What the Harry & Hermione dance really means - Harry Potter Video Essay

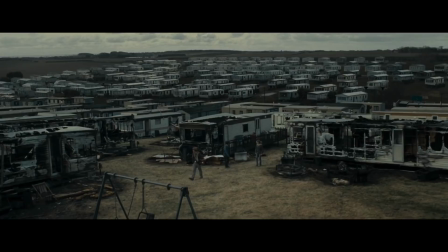Although Harry Potter and the Deathly Hallows Part 1 is one of my favorite movies in the series, it seems it's a divisive film.
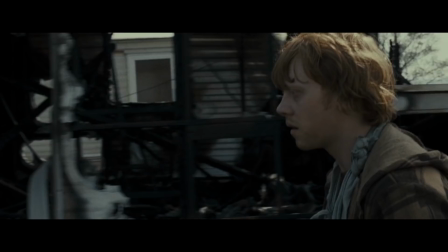Maybe it was the camping scenes or that the movie was finished without a resolution, but some people seem to throw a lot of hate at the movie.
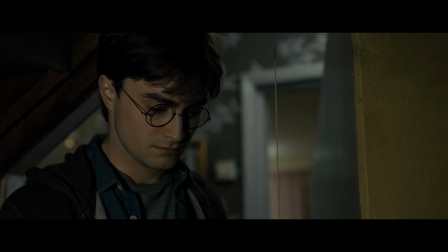Sure you can blame it for the Hollywood breaking movies into two parts trend, but I believe that the movie actually gives us some of the quietest best moments with the main characters.
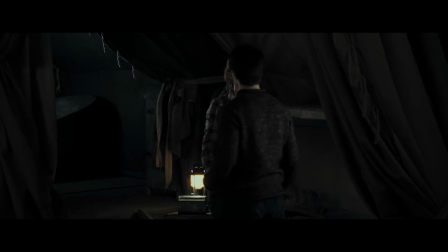The scene in particular that stands out to me is probably the most divisive scene in the entire movie, it's the dance that Harry and Hermione share.
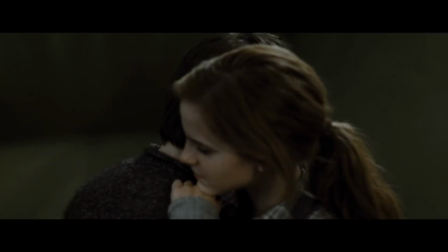Yes, that dance.
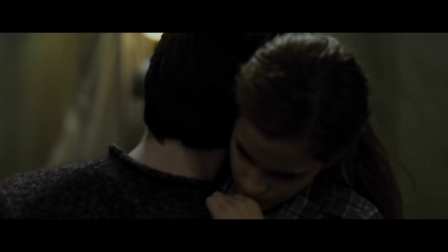Some fans hated this inclusion, either because it was not in the book originally, or it shows a possible romantic connection between Hermione and Harry.
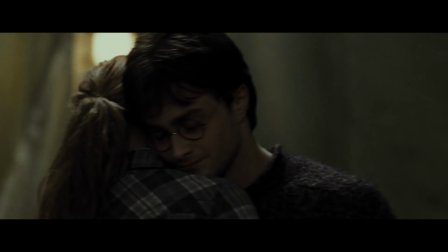Hell, I even jumped on the same conclusion after my first viewing, but after watching the movie multiple times, it became one of my favorite scenes in the movie, and even in all of the Harry Potter films. The scene I'm talking about in Deathly Hallows part one, follows Ron storming off from the group. It's worth pointing out why Ron left.
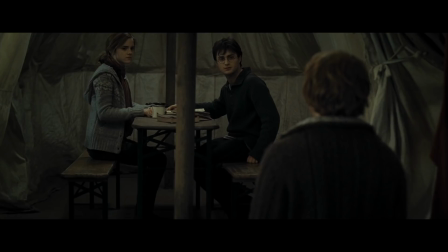The Horcrux was wearing Ron thin, and as he was there watching Harry and Hermione get closer and closer,
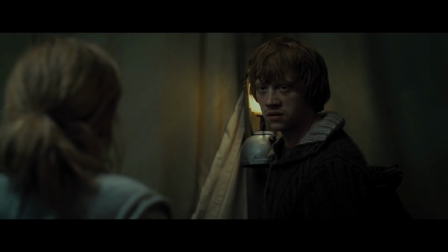Ron got concerned about the closeness of his friends. And when Hermione and Harry discluded him from a big discovery, he overreacts and leaves.
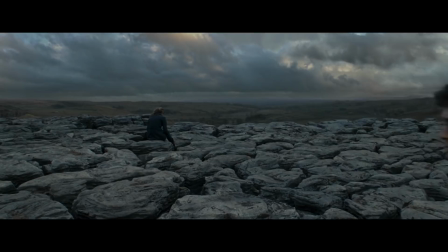Harry and Hermione continue on without Ron. The journey is obviously taking a toll on both of them, and they're pretty close to their wit's end. And without Ron, it only becomes more apparent that the whole world is falling apart.
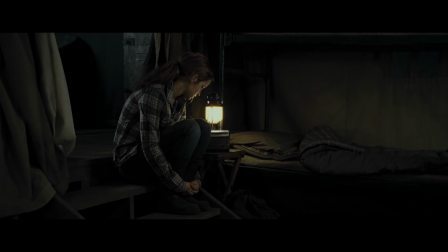We lead into the scene with Hermione sitting in almost a fetal position, and Harry comes in to take the furthest chair from her, visually showing the divide between the characters.
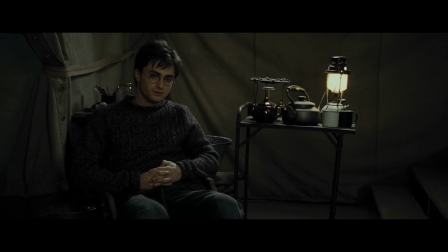She listens to the song on the radio without even making eye contact with Harry. We hear Nick Caves in the Bad Seeds' Oh Children playing over the radio.
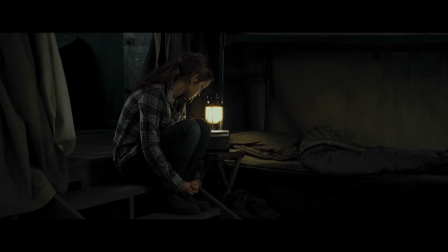Let me stop there and tell you why this song is a perfect choice for this scene.
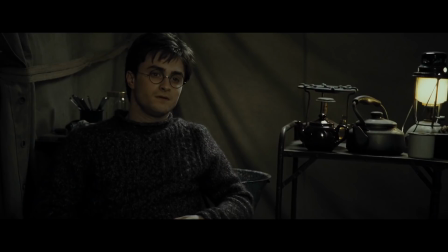The song has a hopeful sad feeling but more importantly it's what the lyrics in this song generally point towards.
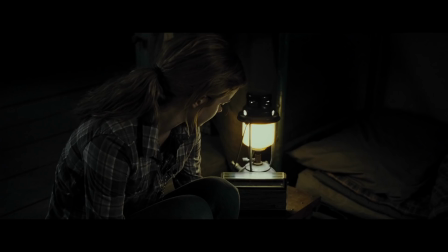It talks about ethnic cleansing,
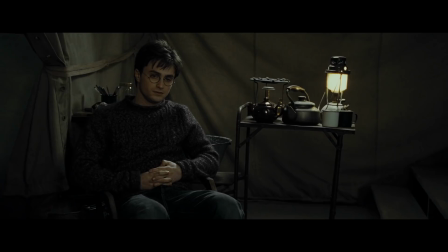a world torn apart by an older generation and corrupt systems and what's left to piece it back together but the children.
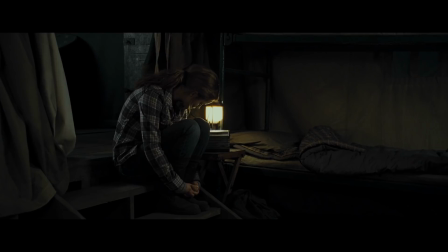It sounds familiar doesn't it? The music suggests that there's still hope and joy to be found.
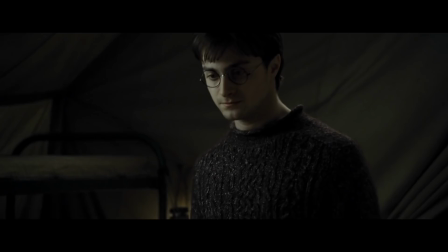We see Harry sitting down with all the problems in the world overtaking him but then he tunes into Hermione and the pain that his friend is clearly feeling.
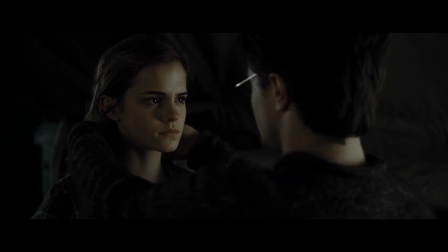He heads over and takes her hand. He takes off the horcrux which represents the trials they're all going through at this period and then leads her into a dance.
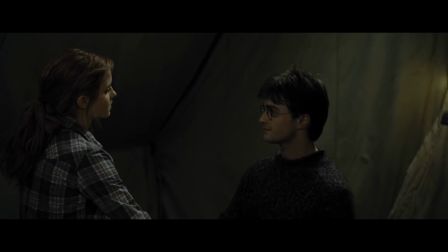Now this dance, this wonderfully awkward dance is amazing.
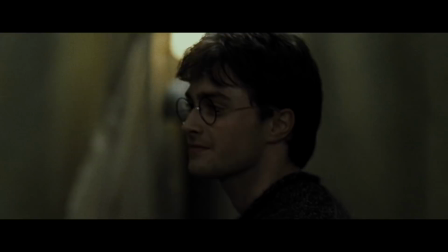It feels like something you do in elementary school when you're dancing with your best friend and that's exactly what it's supposed to be.
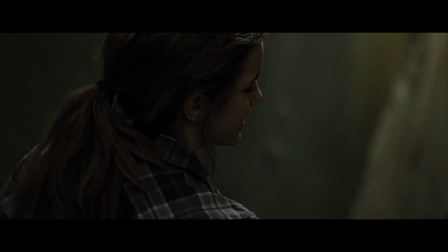Harry is trying to be goofy. He sees his friend is in pain and tries to bring her back to the time when things were simpler.
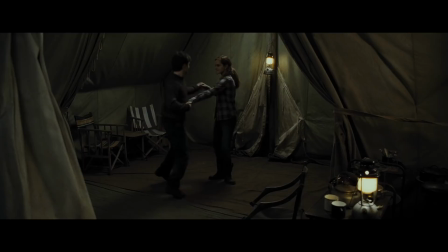Times when they were goofing off at Hogwarts. He chooses the best way he knows how, and pretty much does something he thinks Ron would do.
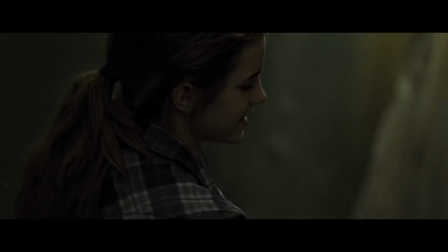This dance isn't Harry trying to seduce Hermione, or trying to bring up romantic feelings.
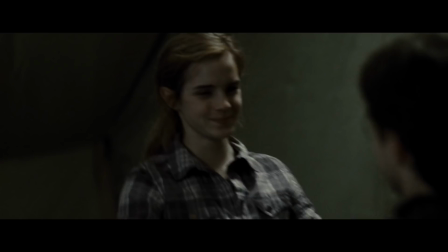It's trying to bring a little light into her day. As we hear the song build up and it overtakes the radio, we hear these lyrics.
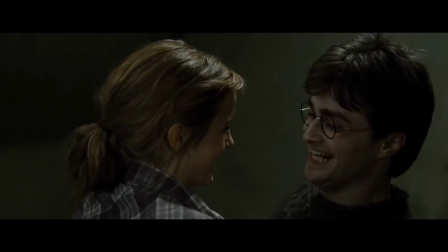I'm hanging in there, don't you see?
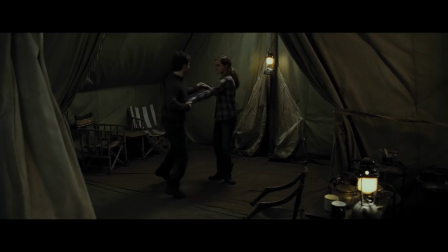In the process of elimination and then we see Hermione and her smile come back and we see her happy for the first time in a while.
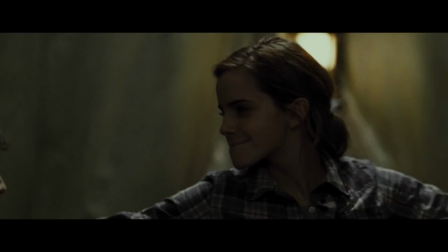The song goes on to say exactly what Harry and Hermione are feeling in this moment.
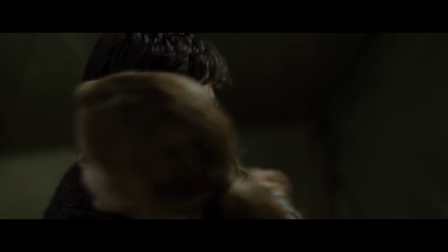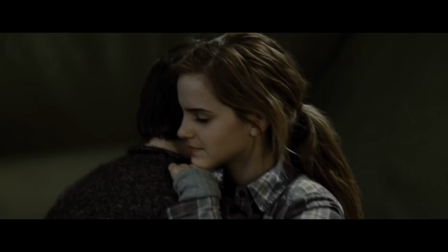And as that smile tends to fade we hear that song fade back into the radio.
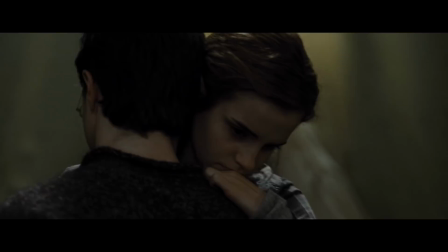We hear those same lines muffled through the speaker and
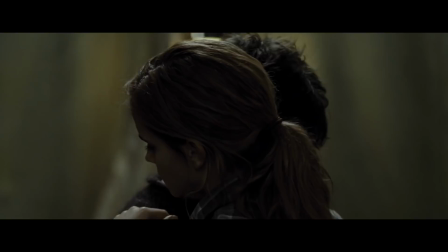for some reason it feels like a lie.
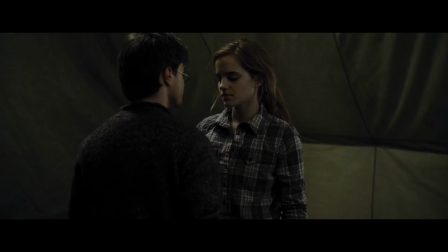Hermione's brought back to that world and she realizes again where she is and without Ron.
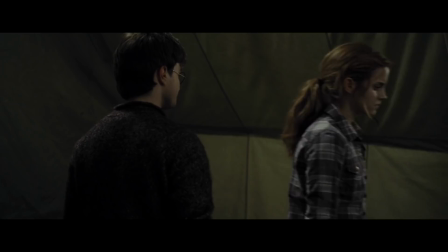She looks at Harry and as much as he tries he can't help her.
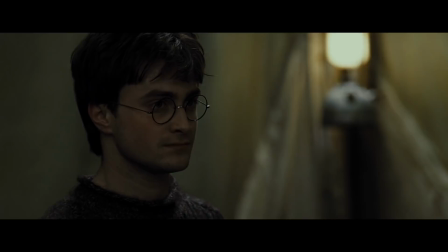This scene is one of my favorite inclusions that's not in the book because it lends itself so perfectly to the film.